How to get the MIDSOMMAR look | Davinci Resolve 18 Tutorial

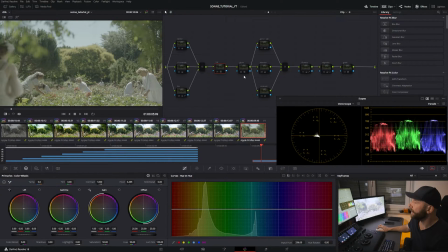We actually started with the S-Log 3 LUT here, and as you can see, it's quite, yeah, greenish. That's just how Sony works. Greenish yellow stuff all over the picture.
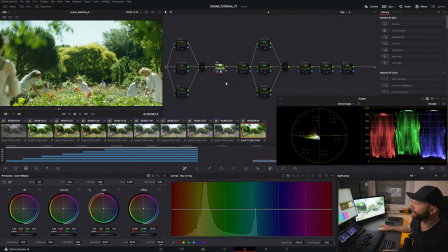And yeah, so before that, I like to do some primaries before that. I just started out by making it a bit darker to see how the contrast works.
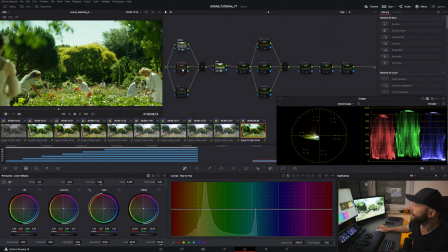And then we went into overall contrast again and put some color in there through the highlights, which you can see here. I just made it warmer and also a bit cooler in the mids, and
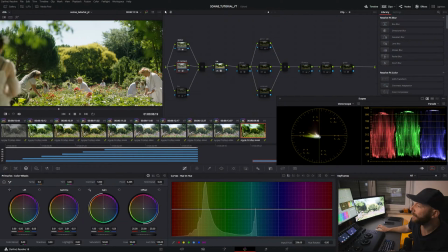so it got kind of a balance here. You can always see the wheels that I used here, so it's a much more natural picture now, although it's very saturated. I then went and reduced the highlights up there a bit. You can hardly see it, but it will change the picture in the end.
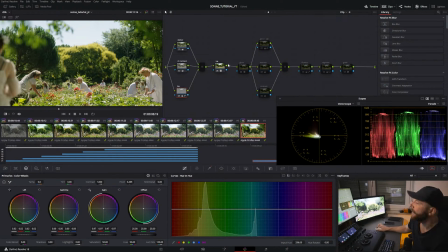Sometimes I go also back and, you know, I change the picture in the process of the grade, and then I just know when, especially highlights, I do before the LUT because I still have all the information there.
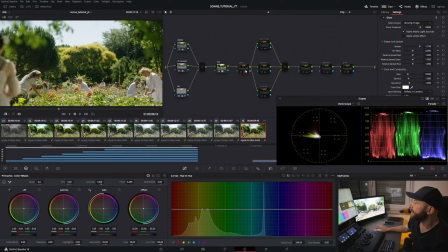What I did then after the LUT was put a glow on there. So I reduced the highlights, like I said here. And then I put some glow on there because it makes, often in most cases, it makes the picture more more interesting.
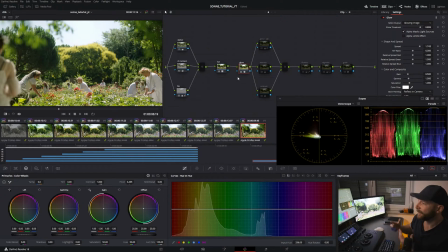And it's kind of what they did. They have like a certain glow on the picture in MIDSOMMAR as well. What I did then was change the greens. So I did that with the hue versus hue here, very slight, not slight,
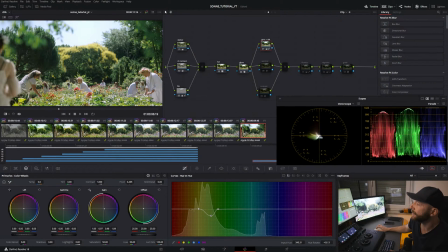it's slight here, but it's a big change in the picture to be more in this world of MIDSOMMAR. And then I went and I did these in parallel notes also
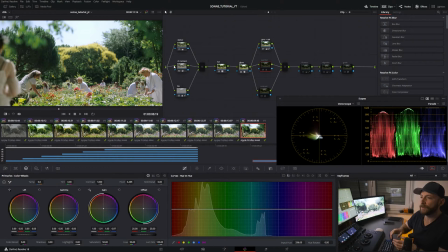here because I didn't want any of the notes to go on top of each other. They should not interfere with each other. So that's the way I keep it clean here. Then I did a slight warmer picture here.
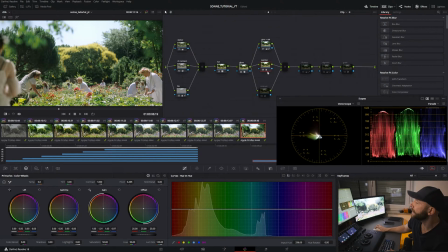You can see the shift in the scopes. I wanted to have it a bit warmer. And then I went in the contrast again because that's when we took a look at MIDSOMMAR stills again, and it was
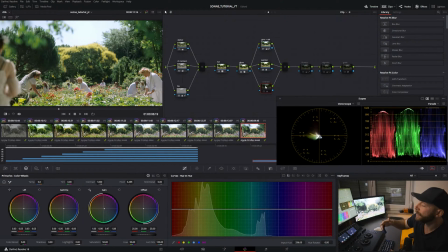much more lifted, you know, the blacks back there. When you put on the LUT, the blacks are all very dark. When you put on the LUT, the Sony LUT, first thing on the shot, it's all very dark, and we wanted to steer against that with that contrast note.
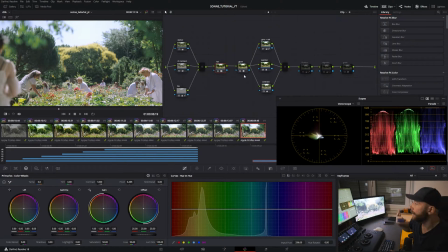So it's looking quite nice already, in our opinion, or in my opinion back then. It's a few months back, like I said, but the guys were sitting next to me.
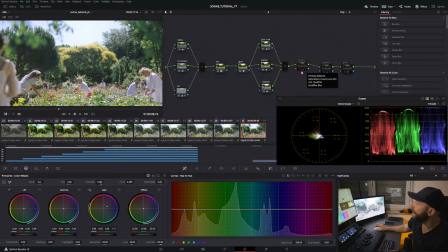Then we went into detail, I would call it. It's like into the secondaries. So this is all overall the picture. This is also secondary here with the greens, of course, but then this is much more detailed.
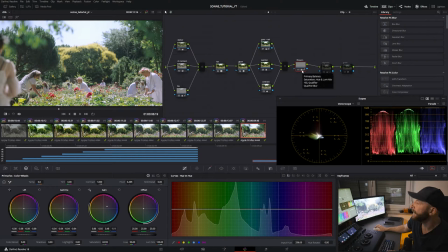This is the flowers, which we wanted to pop. I shifted them. I made them darker, and I put some magenta and reddish tones into the mids and into the highlights.
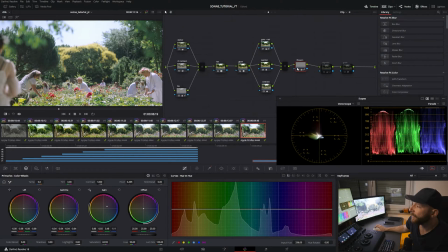So it's tricky to use secondaries. You always have to watch out if you don't destroy anything or if there's something affected by it. But in this case, it was quite easy because the colors have this certain
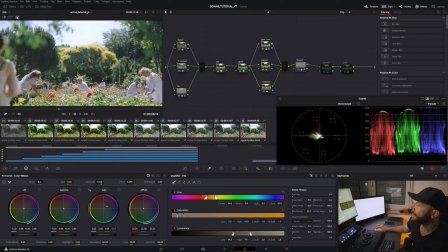tone here. You can see I could pick them quite easily. So this is a typical case where secondary works. What we wanted to do then was put on the vignette. So it's, you know, it's the shot goes like this.
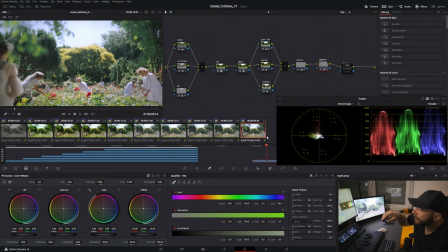It's like a small, how do you call it in English? It's not a zoom, but they had a dolly and they were just using the optics to get a bit closer in there.
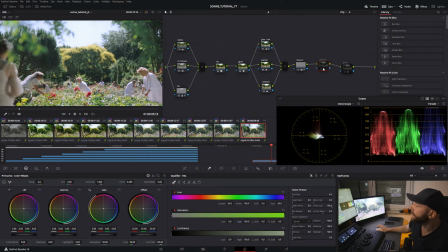And that's why the vignette, just a small vignette works very well here. And a very soft one, you can see here, it's just a circle.
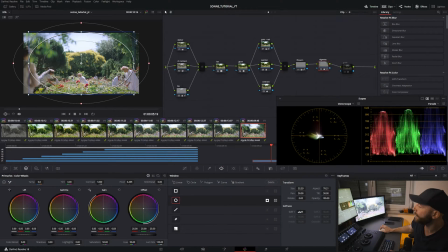And I inverted it and I made it a bit softer. Could have even do it a bit more soft here. Sometimes I even go back and just change some of the shots I did with clients, and I just try to optimize them.
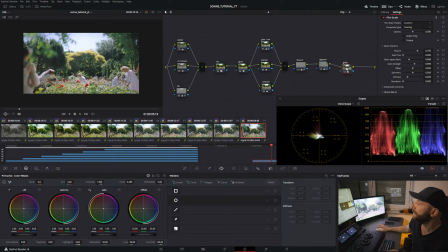And in the end, we put on some grain.
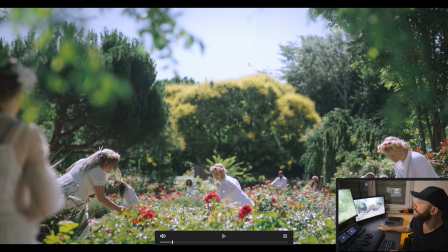So you can see here, it's hardly viewable. You can see it in her dress here. To get this sort of analog look, you know.
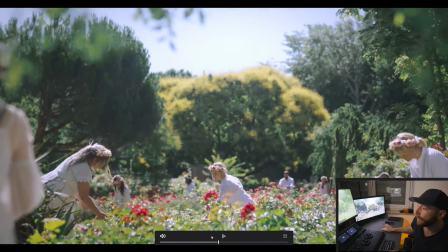Because
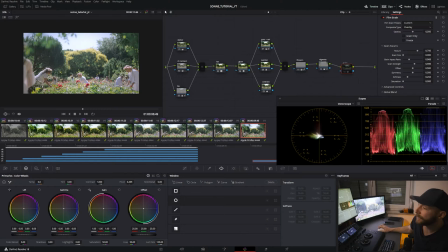there was also grain on MIDSOMMAR and just helps get some structure into there. Yeah, and that's how we did this MIDSOMMAR look with Sony A7 footage.
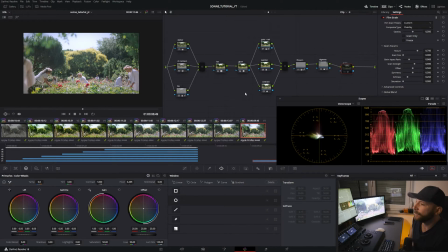And like you, as you can see, I used a different note tree here. It's every project is different. You just have to try out things and you just have to adapt.
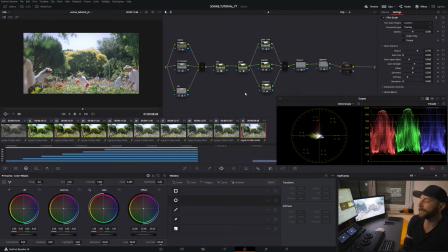And sometimes less is more. This is kind of a basic grade, but it achieved a lot in my opinion. And yeah, I hope you like this one as well, because the last one was very, the video was a great success in my books.
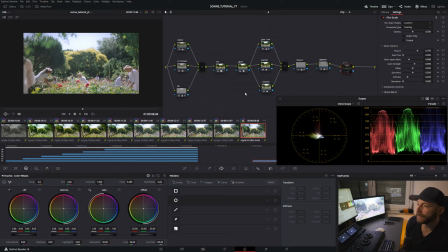Already has 2.5k views, and I think it's for you guys it's very interesting to see these looks that I really used in my job. And it's not just, hey, I'm showing you this quick advice.
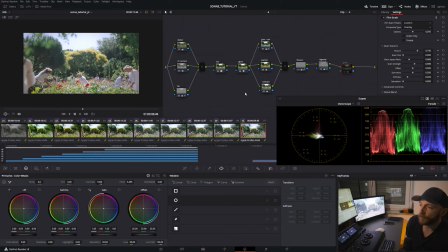I want to do stuff like that as well, but I think it's more interesting to see how I really worked on a project. So if you enjoyed this one too, I saw that a lot of people, when the video gets a like, when the last one got a like, you also subscribed. It's very
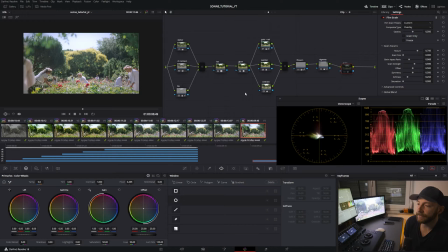that's something you can do to support this, and that's how I see that you guys want to see more of this. Yeah, so this is the second one in this series, and I hope you guys enjoyed, and it's a lot of fun for me, and I hope to see you in the next one. And as usual,
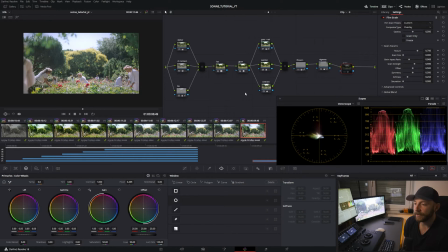after this you get a quick the swipey shot, and then I will show you the whole music video, which was released also a few weeks back. So hope to see you in the next one as well. Cheers, guys.